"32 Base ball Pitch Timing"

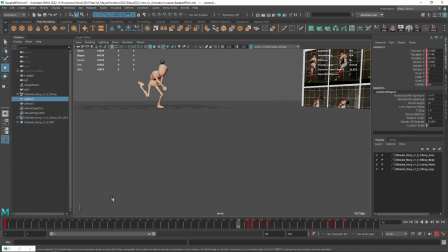(4:05)
So what I want to show you here is that cameras also do play a very important role in how we see the action for our characters, right?
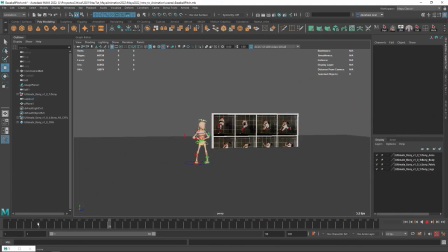(4:13)
So don't underestimate the power of the camera. Now, let's go back to our character, which is, of course, the main focus of this lesson.
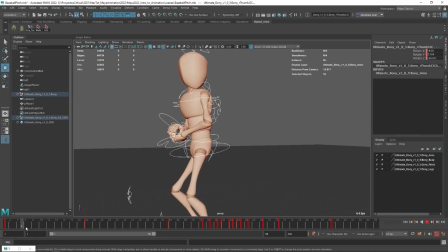(4:21)
And for the character, what I want to do is I want to make sure that all of the poses are as nice as possible.
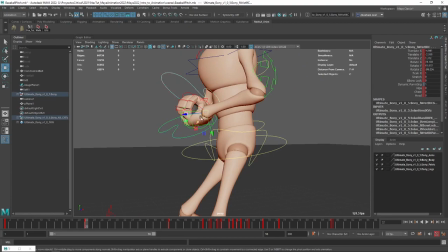(4:26)
So for instance, here, we definitely need a little bit more help here. So let's lower this guys down.
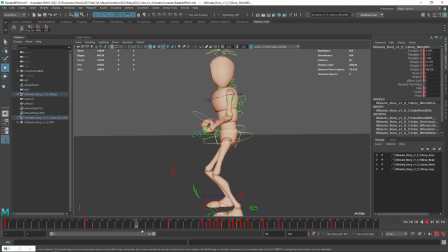(4:32)
It's going to be like, okay. And then the preparation. Okay, we start with this first phrase. So remember, whenever I work, and this is my personal preference, I like to do it bit by bit.
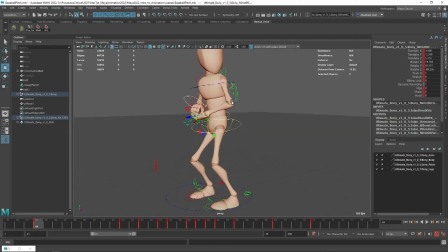(4:44)
Because if you try to see the whole animation as a one complete unit, you get like very,
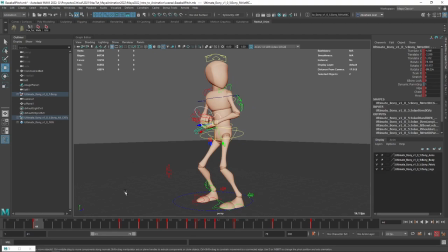(4:49)
very quickly demotivated because it's just too much, right? So in here, I can see that he's moving, as you can see, he's moving the feet and his center of weight at the same time.
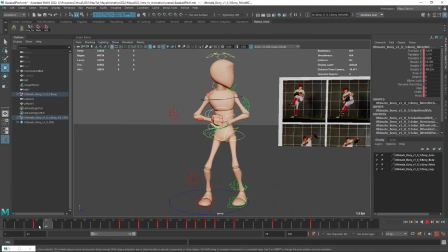(5:01)
And I would expect him to move the hip first and then the feet. So I'm just going to grab the feet here, and the first thing I'm going to do is I'm going to delay this thing a couple of frames. Or actually, like this two guys, let's just move them 1 frame forward.
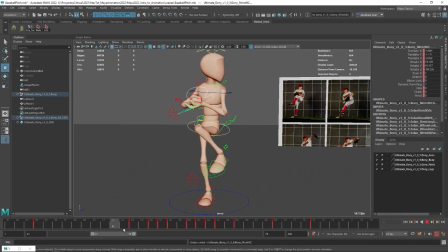(5:16)
So now what's going to happen is the hip's going to move first, or actually no, wait, I think I'm doing it wrong. Give me just 1 second, let's see.
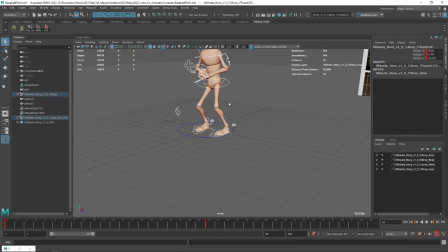(5:26)
Really? Did we not have all of this? Oh no, it's the animation here. There we go. Okay, so frame 44 to frame 51.
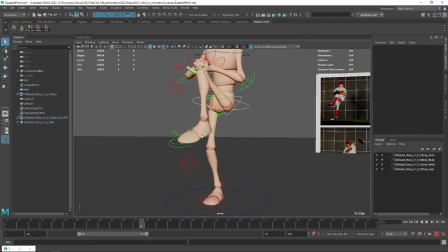(5:38)
So I do know that I want this foot to be all the way up here at frame 51. That's of course a given.
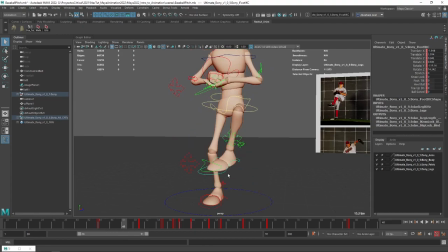(5:45)
But what I'm gonna do is, for instance, instead of moving or delaying, I'm just gonna go to frame like 48, and I'm gonna move this foot still like low here.
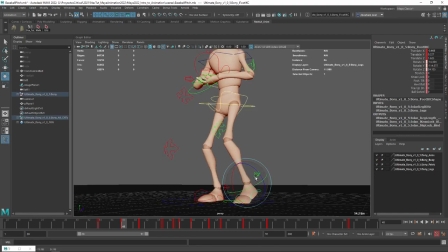(5:53)
Like maybe he's just like barely moving his feet up like this. Got it? So that is also gonna make it seem like he's taking a little bit longer to raise the foot. So the hip's gonna have this very nice continuous motion,
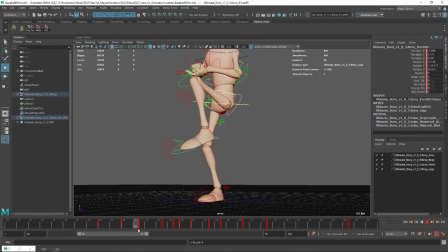(6:07)
but the foot's gonna take a little bit longer just because of this extra keyframe that I just added there, and it's gonna give me this very nice look over here.
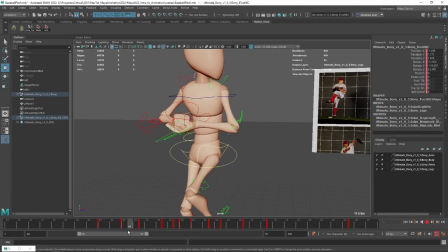(6:16)
What else can we do? I think we can do the same thing for that. Now the hands actually, I would like the hands to be there faster.
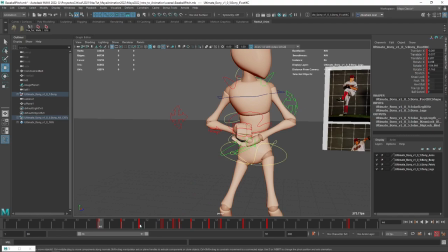(6:23)
So they're very low here, and then they're really high here.
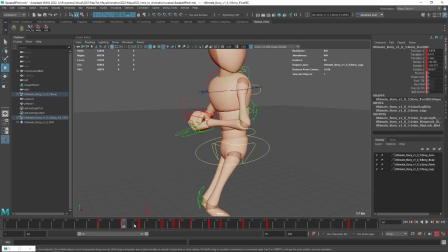(6:27)
So what I can do is, for instance, on frame 48, from frame 48 to frame 51, as you can see, there's a little bit of a distance. So I like this position of the hands, the positions on frame 50. So I'm just gonna grab these two elements,
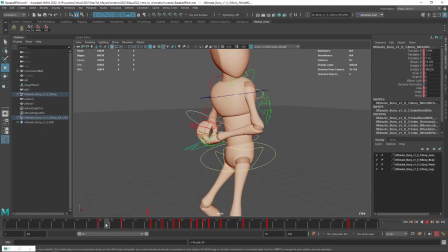(6:39)
middle mouse click frame 48 and hit S. So now the hands are really fast or really quickly gonna move up there,
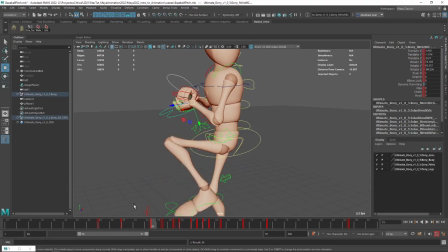(6:48)
and then it's gonna be very slow movement there until we get to frame 53. This is what we talked about before when we were doing the, what animation was that? I just forgot. The Hadouken, right? The Hadouken.
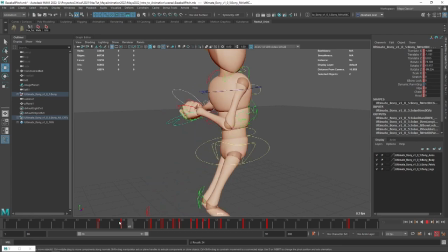(7:03)
So I'm pushing the poses such that in the in-betweens, we're favoring one pose rather than the other one. And that's going to give me a little bit of an offset there without actually having to offset, because I'm just pushing these poses before they actually need to happen.
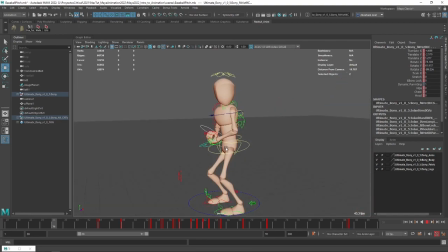(7:19)
So you can see that. See how he very quickly raises his arms there? That's very cool.
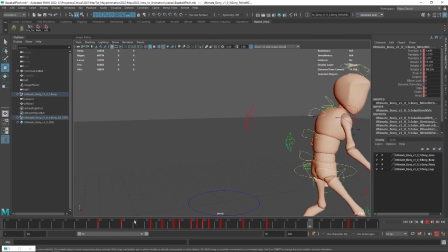(7:23)
It's like a snap, like, there we go. We launch. And boom, in a very nice
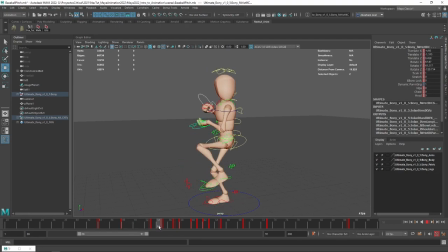(7:30)
movement, he just very quickly raises the arms, and just in a matter of a second, there we go.
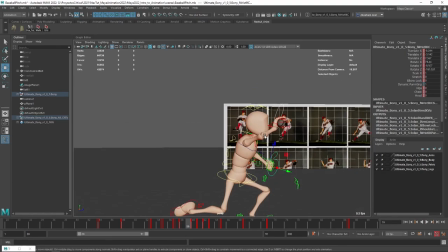(7:35)
We launch the element. Now, this one right here, this I would say is a very weak pose,
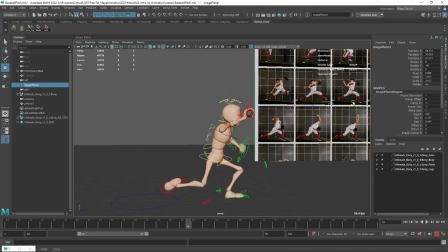(7:41)
even though it is right, because if we take a look at the character, it is kind of right.
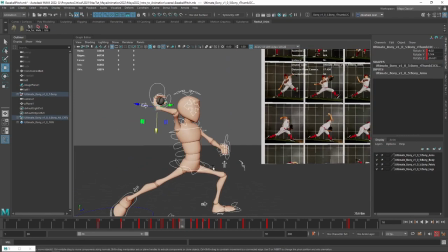(7:47)
If we take a look at the whole thing, we have this very nice, strong, like, I'm about to launch this thing.
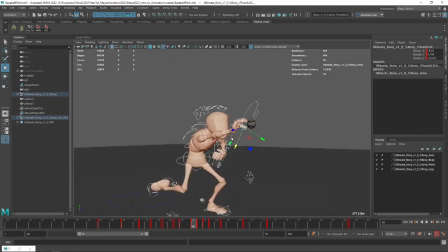(7:53)
And then we have this very nice, like, woof, there goes the ball. And then we have this, like, what?
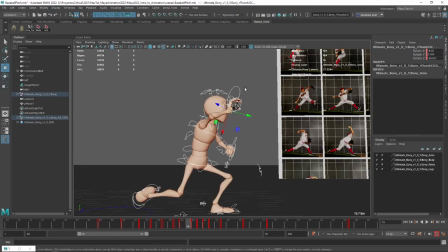(7:58)
So why not, again, favor the before pose? Or, like what we have here, let's make it seem like he's really exerting a lot of pressure here.
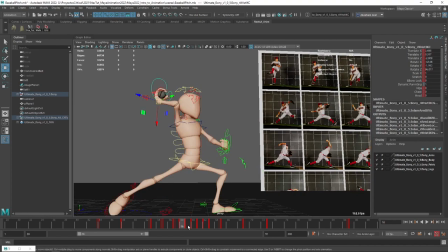(8:10)
Okay, so now we're going to have 1, 2, 3.
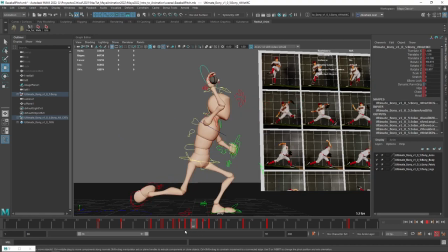(8:14)
Okay, and that's going to make it look a lot nicer. Here's where I would start going into the motion trail things again.
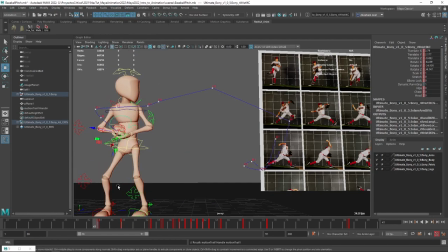(8:20)
So I'm going to go visualize, editable motion trail, and let's see what this thing is doing. So here it's very soft curves, that's fine.
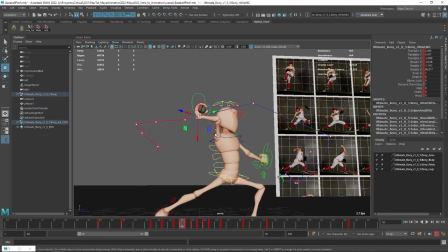(8:27)
But then here, frame 58, I think I would like to
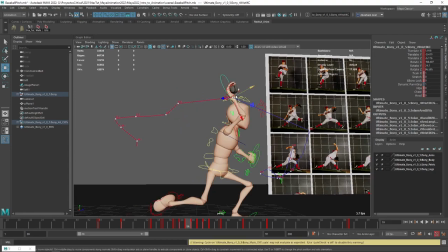(8:32)
push this arc a little bit like higher up, and 59, and now 60 right there.
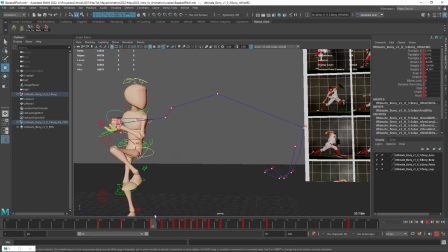(8:41)
There we go. So now we're gonna get this boom, this very nice fast arc right there on the top of the hit.
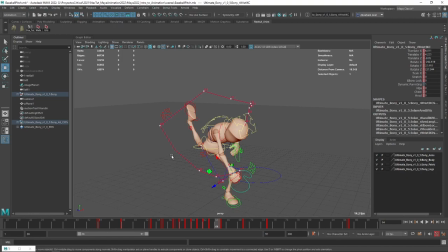(8:48)
And now look at this. See how what I did a couple of minutes ago, or I think it was the last session where we were adjusting this hand.
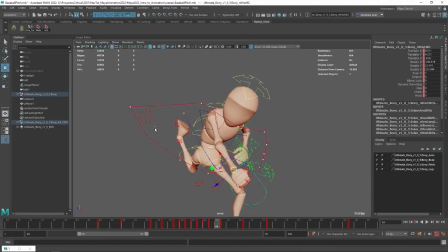(8:55)
Without even seeing the motion trail, we can already see how an arch really benefits the whole thing. Now here, he moves the hand forward, he moves it down a little bit.
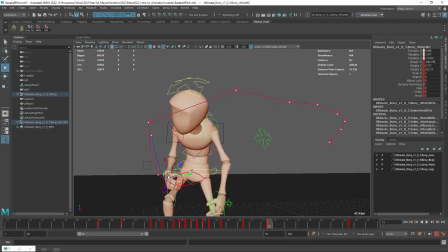(9:06)
I think I would like to keep this going like up. Again, not super necessary, that's fine.
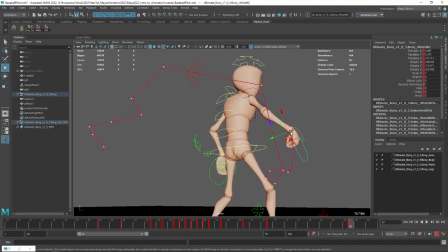(9:12)
These are just like normal movements that I would expect the character to do. But here, we want to have like a more natural pose, so let's bring him down.
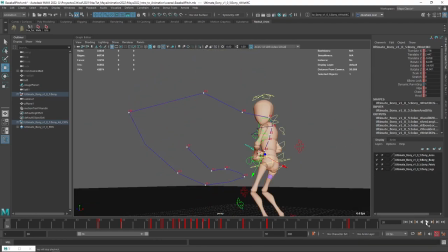(9:20)
Let's take a look at the whole thing.
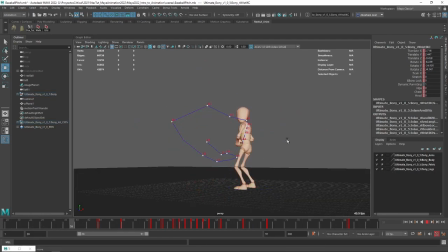(9:24)
I'm going to turn off the curves, and I'm going to turn off the legs for now. There we go, look at that.
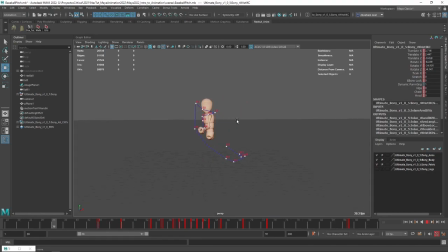(9:37)
Perfect. So the right arm, I would say the right arm is ready. I don't think we need to modify the right arm anymore.
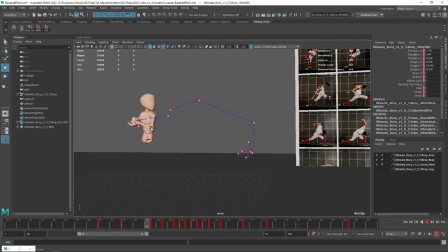(9:42)
I think it's looking very nice. The launch, the throw looks very dynamic, very organic. So we're doing good there. Now let's focus on the left arm, which it's a simple arm because it doesn't have as much things. So I'm just gonna go here,
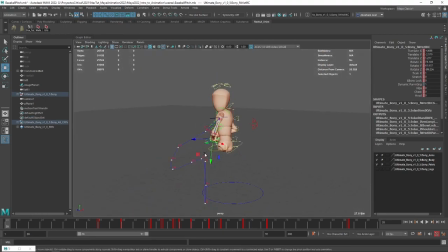(9:58)
and we're gonna do visualize, create the editable motion trail. Let's see what this arm is doing. So I can already see some problems here. See how it goes like up and down in the same sort of like place. So I don't necessarily like that.
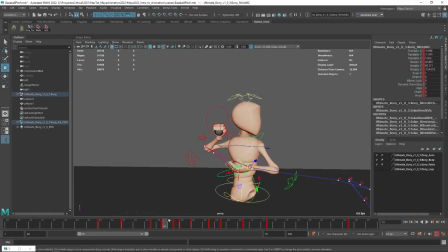(10:11)
Let's see here. For instance, here, this is a very weird position.
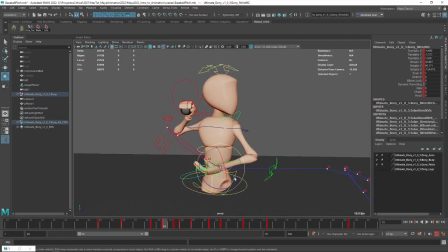(10:16)
So I'm just gonna bring this arm like down, probably closer to the character. There we go, something like this.
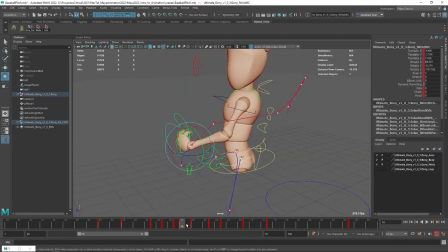(10:26)
I like that pose. That one's fine. Now here's where we're starting to get some issues.
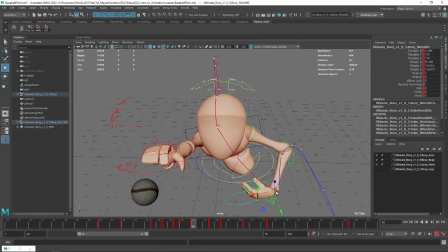(10:33)
So I'm gonna push this thing a little bit further out.
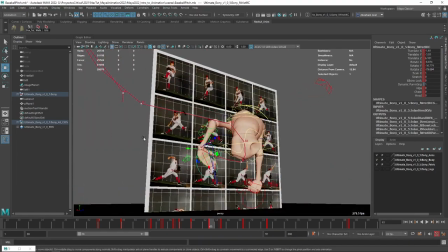(10:37)
And then for instance here, let's really use this hand to balance ourselves a little bit more.
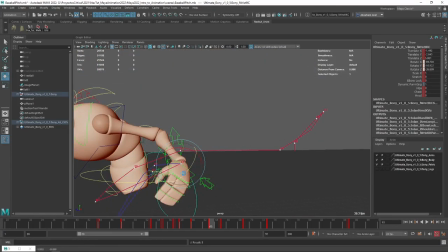(10:45)
Let's move the hand as well so that we don't have the exact same movements.
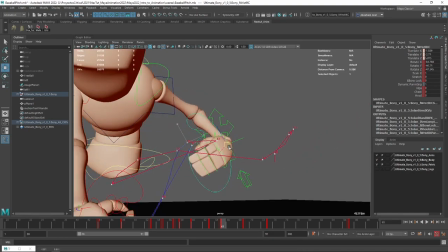(10:48)
Then here, we kind of continue the movement, continue the arch.
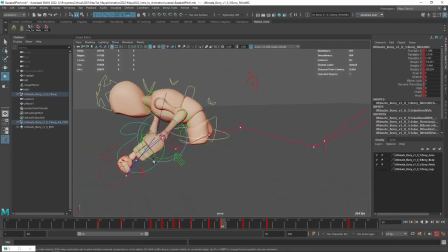(10:54)
I'm sorry if I always say arch. I think it's arc, but I don't know why I keep saying arch.
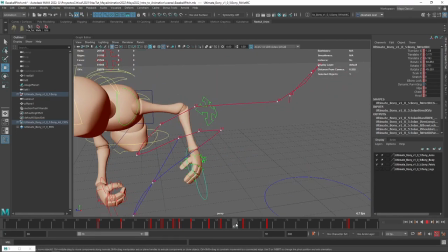(11:01)
So just keep moving the arc there. And then here, as you can see, this is a very straight line.
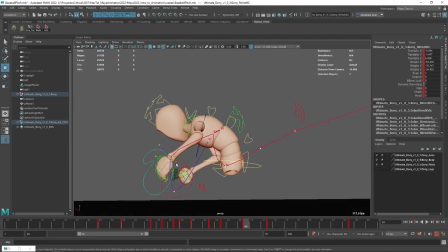(11:09)
So let's just keep this guy back here. So we have this nice curve where the arm is just like coming back down, but in a nice way, right?
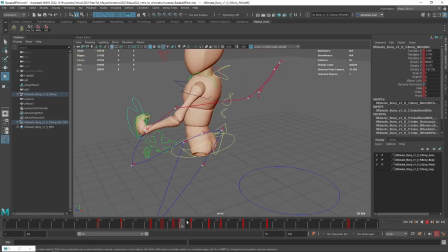(11:18)
Like we don't want things to flow weirdly. Because this is like a snap.
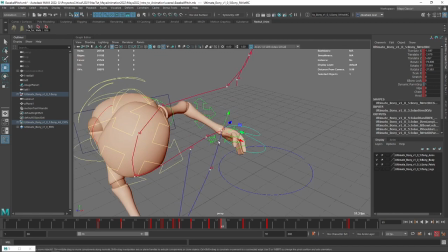(11:25)
It kind of like crashes with something there and just keep moving. So instead of that, I'm just gonna try to find the middle point, and I'm gonna push frame 65.
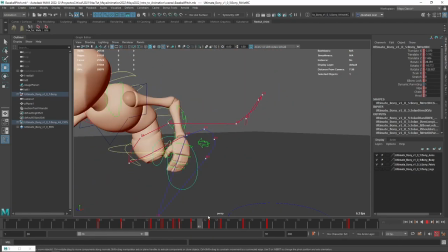(11:33)
There we go. See that? So now the arm is gonna roll, and in a very fast movement, he's gonna just do that, and then fall down.
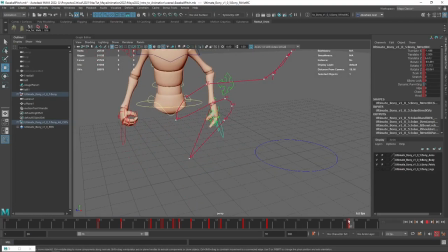(11:42)
And again, I don't want to go just from here, from frame 73, all the way to frame 87 in just like this straight motion.
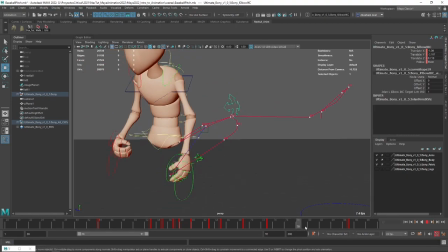(11:49)
We want everything to be a little bit nicer. So if we go here, right around frame 80, I would say,
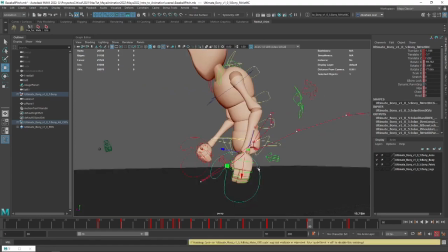(11:57)
we can start like pushing this closer to the final position, just to create a little bit of an arc there.
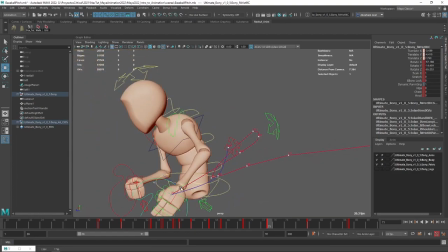(12:03)
And again, frame 73. We might want to polish this.
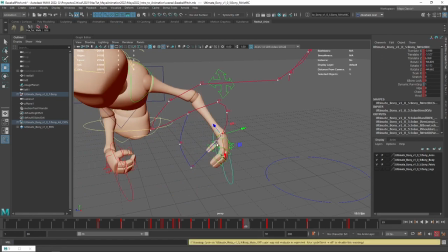(12:09)
Let's go frame 69. Now we also don't want to do things that don't look natural.
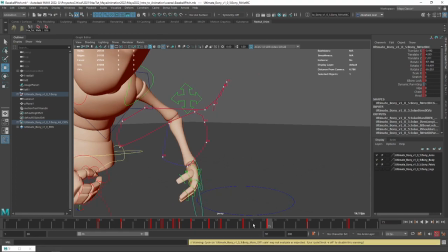(12:14)
Everything should look or be as natural as possible.
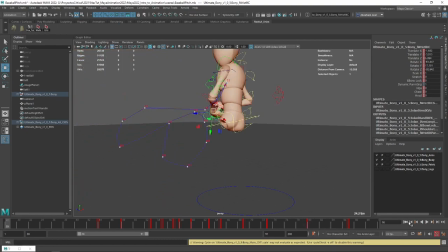(12:20)
So I think that looks good.